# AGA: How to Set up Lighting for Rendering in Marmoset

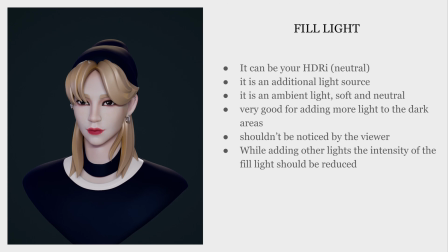When we add our lights, such as key light and rim light, we reduce the intensity of the fill light to avoid overlighting the scene.
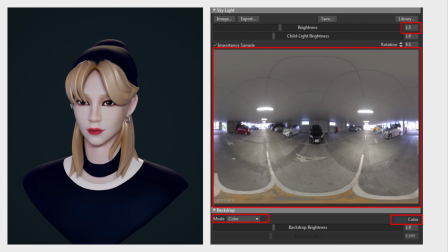Here you can see a render scene lit only with the fill light using the HDRI image. The intensity here is high, slightly more than default. I want to attract your attention one more time to the fact that I recommend starting setting up the materials and the character
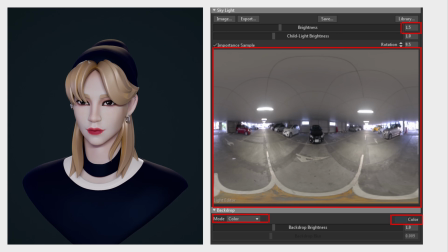specifically with the fill light. By the way, this is a standard HDRI from the collection that comes from Marmoset, so use it.
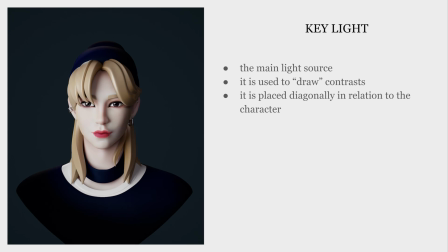Key light. This is the main source of lighting for the character. It is light which we use to make accents on the render and to control attention of the viewer. It silently tells the viewer where to look first. It is obvious that the attention falls at the brightest part of the character first.
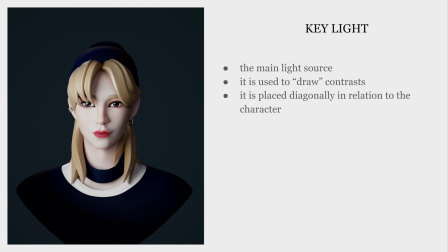Key light creates noticeable contrasts, which are exactly what we need for our beauty renders. The best choice for creating the key light is the spotlight. The primary goal of the key light is to create a light shadow pattern on the character.
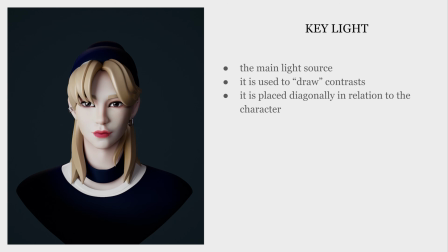In our case, we light one part of the face, while another part of it remains partially in shadow. Typically, key light is positioned diagonally in front of the character.
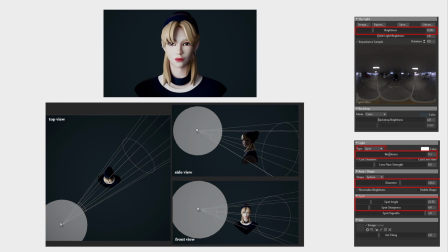On this slide, you see the actual render and the layout diagram of the key light created with the spotlight. I also suggest looking at the screenshots of the light settings. You can see a screenshot with the settings of the spotlight, which is our key light,
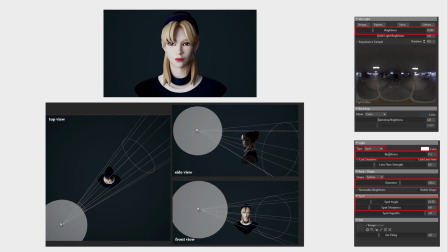and above there is a screenshot of HDRI, which we set it up while talking about the fill light. You've probably already noticed that I reduced the intensity of the HDRI as I mentioned. When we move on to the rim light.
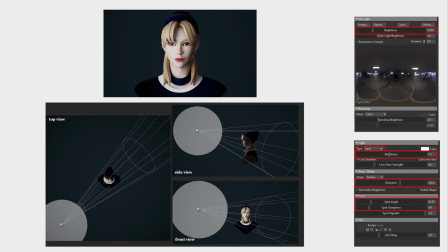By the way, I don't recommend changing the color of the key light too much because it can heavily change the materials and the texture look. If you really want to change it, at least do it to unsaturated shades. And finally, the rim light.
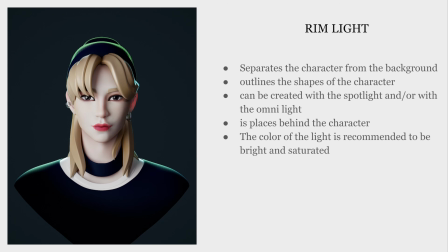The rim light, in my opinion, creates all this magic. The rim light, as you can see from the render, outlines the character. The rim light is a necessary light source to separate the character from the background, revealing the character's shape. You can create rim lighting using a spotlight or an omnilight.
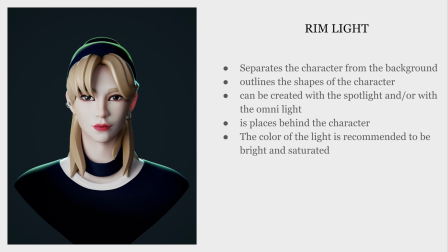The lights are positioned either directly behind the character or diagonally behind.
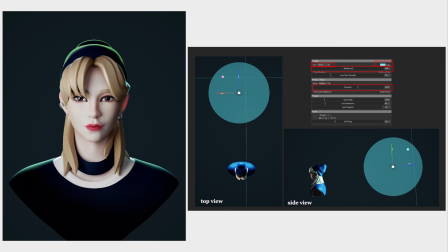I will show now. In this render, the rim light is created using the omnilight and it is placed directly behind the character. You can also see the settings of this light on the slide. By the way, unlike the key light, here in the rim light, I highly recommend changing its color.
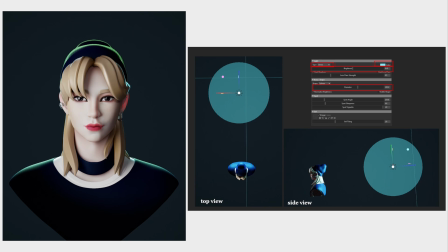The whole scene will look much more interesting. Here is an example of another rim light setup.
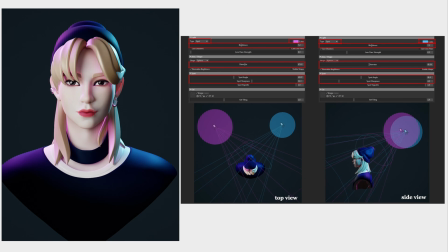This time I have two light sources. I've used two spotlights positioned diagonally behind the character, each one with a different color. You can see the settings and the placement of the lights in the screenshot. And the last example for this rim light setup.
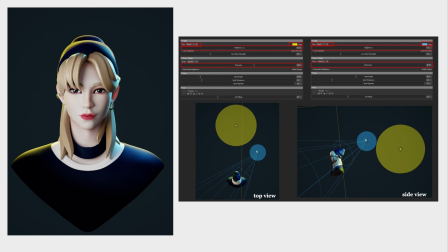Here I'm using an omnilight and a spotlight. One is positioned directly behind the character and the other is positioned diagonally behind. This is the result we get on the render from such a lighting scheme. Mind please that the key light and the fill light are also present in this scene.
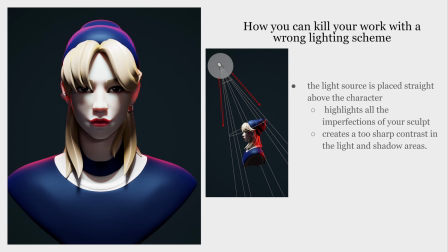Now let's review the most common mistakes which I often see in the works of beginners. The first example is when the key light is positioned directly above the character and gives harsh shadows. No doubt that in some cases this lighting scheme can be beneficial.
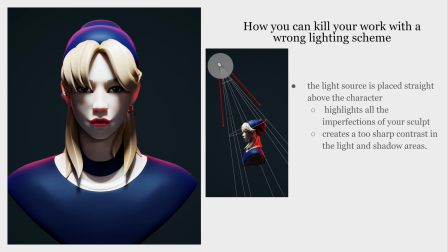However, such a setup will highlight all the imperfections of your sculpt. It's a great scheme if you want to portray a villainous character, but it is important to understand that if your sculpt is not perfect, it is better to avoid placing the key light straight above the character.
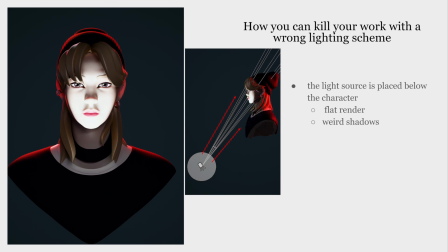The second example, the high intensity key light placed below the character.
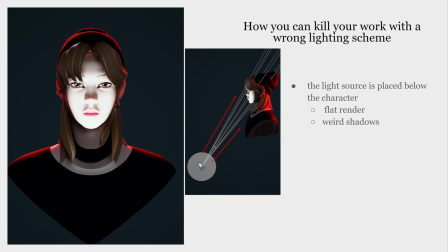This kind of lighting makes the face look flat and the shadows appear weird. To make such lighting look appropriate, you need at least to work carefully on the expression of the character's face.
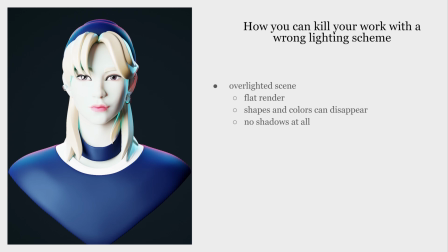The third example is an overlaid scene. Everything becomes flat, textures aren't visible, and even some objects disappear.
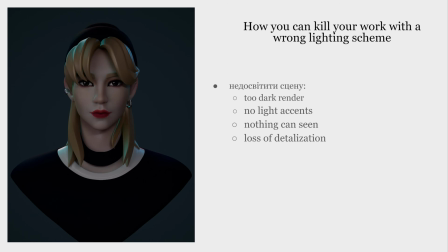And obviously there are almost no shadows. The first example, insufficient lighting of the scene. There are no contrast. Everything is lit more or less evenly, but the overall picture is dark and uninteresting because you can't see anything. The details, if there were any, would be lost due to the lack of light.
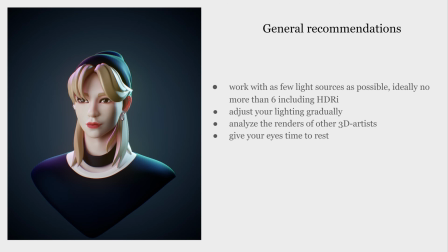Lastly, I would like to give you a few tips on adjusting lights in the render scene. So first, try to work with a few light sources as possible. Ideally, no more than 6 including HDRI.
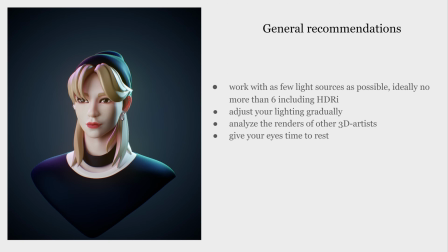Managing 20 light sources in a scene can become too challenging, and it will not become impossible to avoid the overlighting. Also, adjust your lighting gradually. Start with the fill light, then the key light, followed by the rim light. Be mindful when adding additional lights.
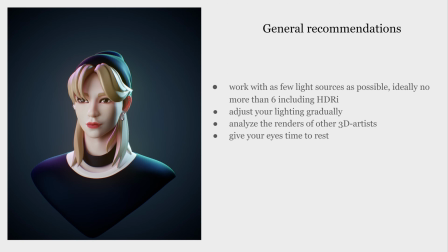I highly recommend studying renders created by experienced artists and analyzing their lighting setups. Also pay attention to the lighting schemes in movies and cartoons. I love analyzing cinematic lightings and studying the camera angles there.
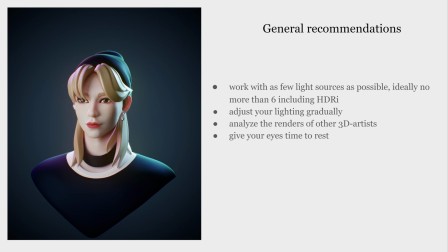And the last but not the least, take breaks. Step away from your computer to give your eyes and brain a rest. This is crucial because staring at the screen for a long time can lead to the difficulty distinguishing what looks good and what doesn't.
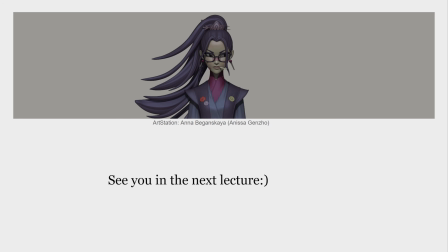So this is all that I wanted to cover in this lecture. I hope I've contributed to what you had known about lighting and render scenes. So now let's move to the technical lecture.